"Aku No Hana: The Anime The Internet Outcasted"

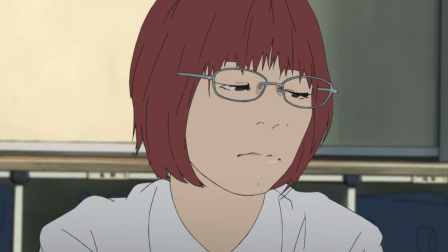I wouldn't tie directly to anything Akunohana does because it's not like this medium doesn't do that well.
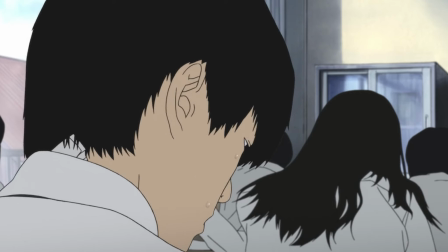I'm talking about anime of course.
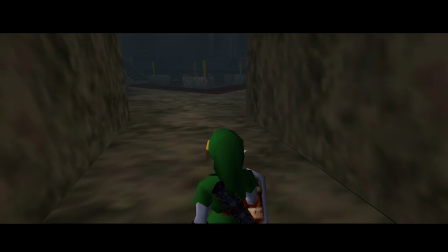It's the fact that it's the same sort of helplessness and lack of knowledge seen from the outside perspective.
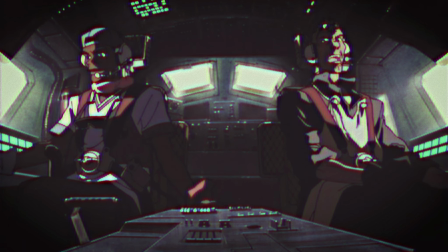Atmosphere does play a big part in most animes as well. It's what gives Cowboy Bebop its open space jazzy vibe,
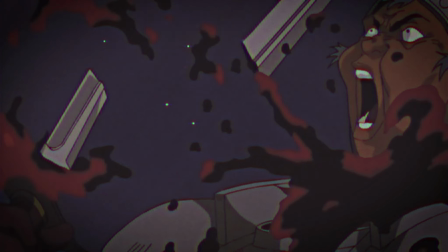berserk, its grungy medieval aesthetic and empty open fields,
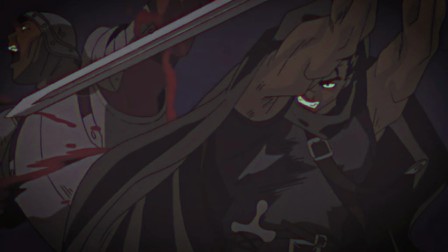the feeling of helplessness portrayed by that and the castaways of, for example, Sunny Boy.
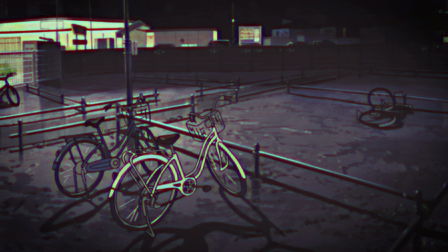The atmospheric quality is the very essence that sets the pacing of the show apart from others,
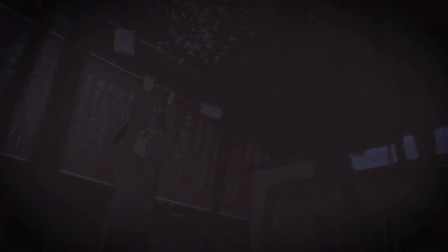its quality to immerse you and slowly world build before introducing characters
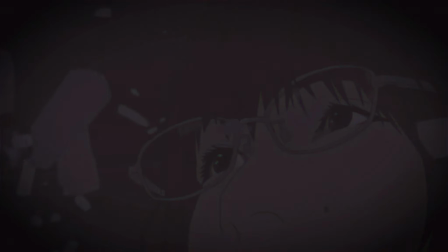one at a time is what proves it's different yet so close to the source material.
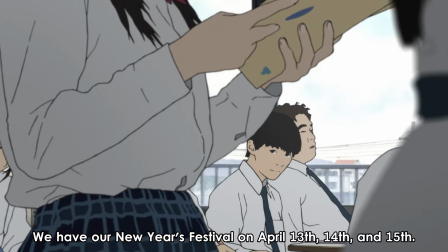The classroom scene that mirrors the manga's introduction of Nakamura exemplifies this strategic pacing perfectly.
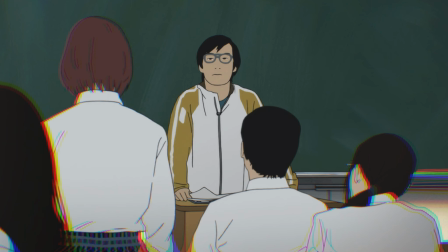While the manga may present her character in the opening pages, the enemy chooses to unveil the crucial moment precisely 16 minutes into the first episode.
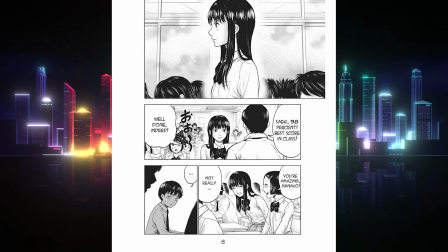In the manga, everyone is introduced with relative ease without glossing much over each character, but in the anime,
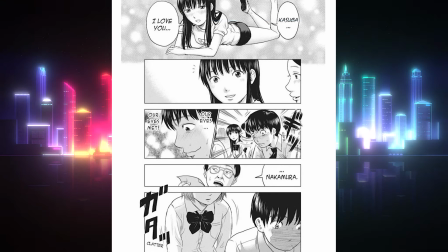the direction goes to an ungodly amount of work to make them feel like real people,
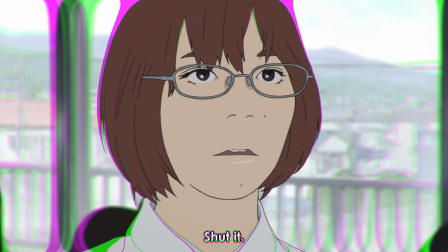diegetic, and the rotoscoping is just another factor that perfectly constructs that feeling.
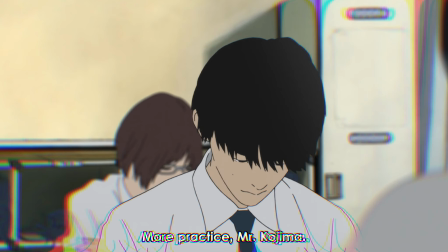Each character's introduction feels deliberate. It's how Saiki's introduction in the anime shows her skills at English, The gaze of Takao in the same scene,
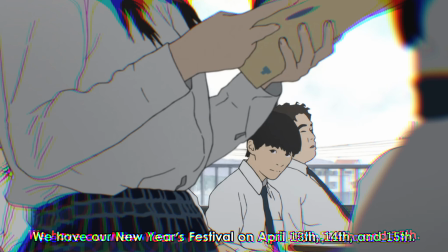as he glances somewhat odd at her, shows some hidden intent, even from the start,
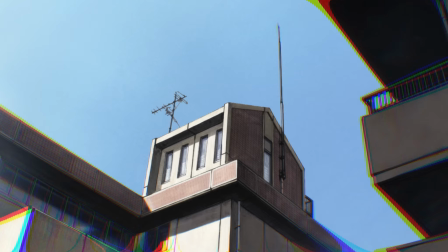deep behind his piercing eyes. Takao's gaze portrayed as somewhat odd becomes a visual cue that extends beyond mere
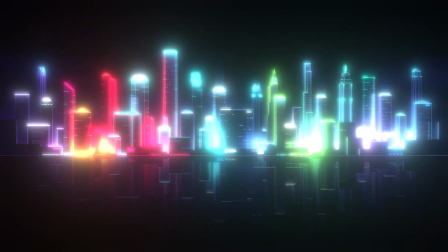aesthetics and his gaze is often utilized to show his range of emotions but also portray him as a relatively weird kid,
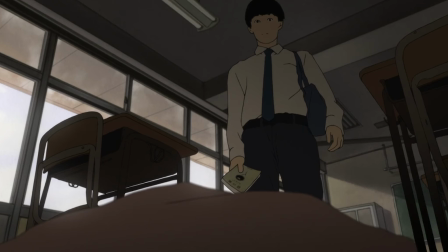and even used to create tension and creepiness in some scenes.
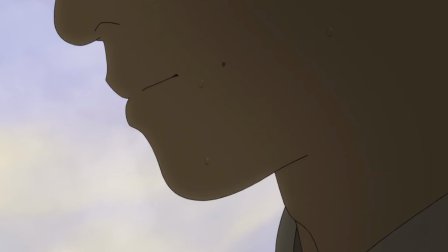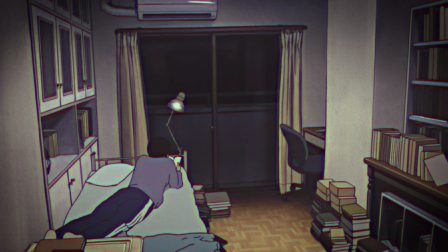It has such many details per scene to an amount that perplexes me and makes me wonder at how much you could overanalyze and cross-analyze each scene.
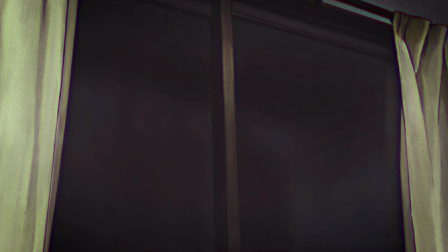It's the eye movement, it's perfect, built into the action and given reaction.
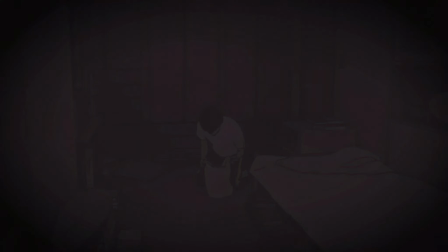The world feels reactive, as most anime wouldn't even focus as heavily on the eye movement Akunohana builds into it and leeches while feeding off of it.
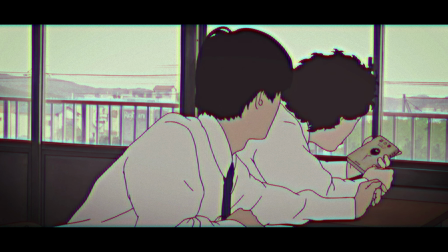Although these factors are introduced slower along with the story,
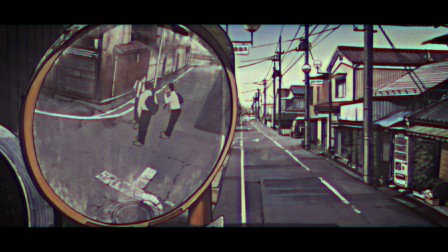the anime makes such an effort to integrate them in a way that makes them meaningful that I can only applaud it for that.
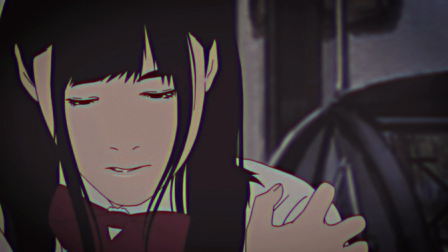All the changes as such content-wise remain as great as this one, and it's essentially the medium's strongest suit.
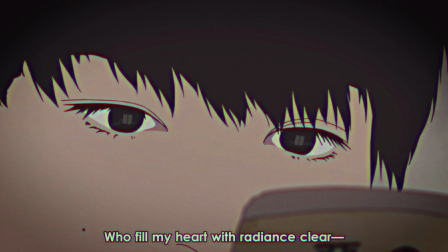It's also incredibly accurate to the source material outside the art style. Poses and angles are portrayed in a pseudo surreal angle most of the time,
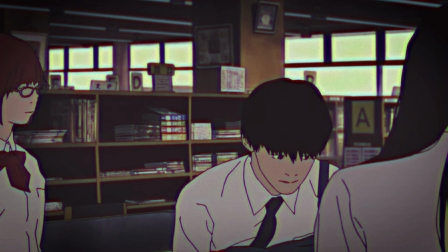and when given Under Liberty they do some cool shots, which include extreme close-ups and unusual angles on their own as well.
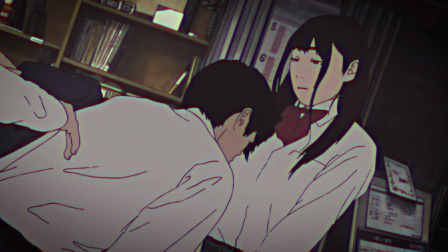Background art remains a consistent and powerful tool of the anime, and I can't applaud them enough for that,
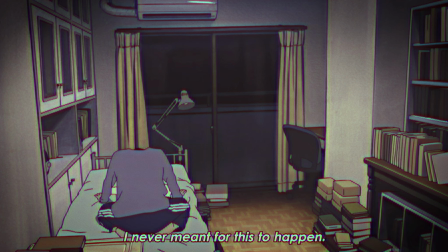due to the way characters are also colored and done with flat, it creates this discrepancy between the feeling of the background and of the characters,
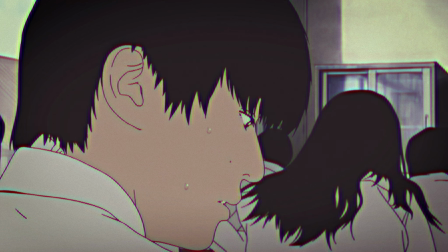but because of this you end up often time focusing more on the emotions and facial expressions of the characters and it
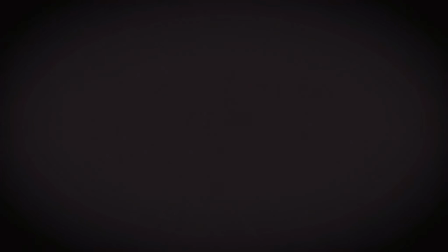manages to flesh out each one's features and makes you access your view towards them the entire time. The word I'd use to describe all of this however would be something straight out of Baudelaire's writing and I'm guessing that would be Spleen.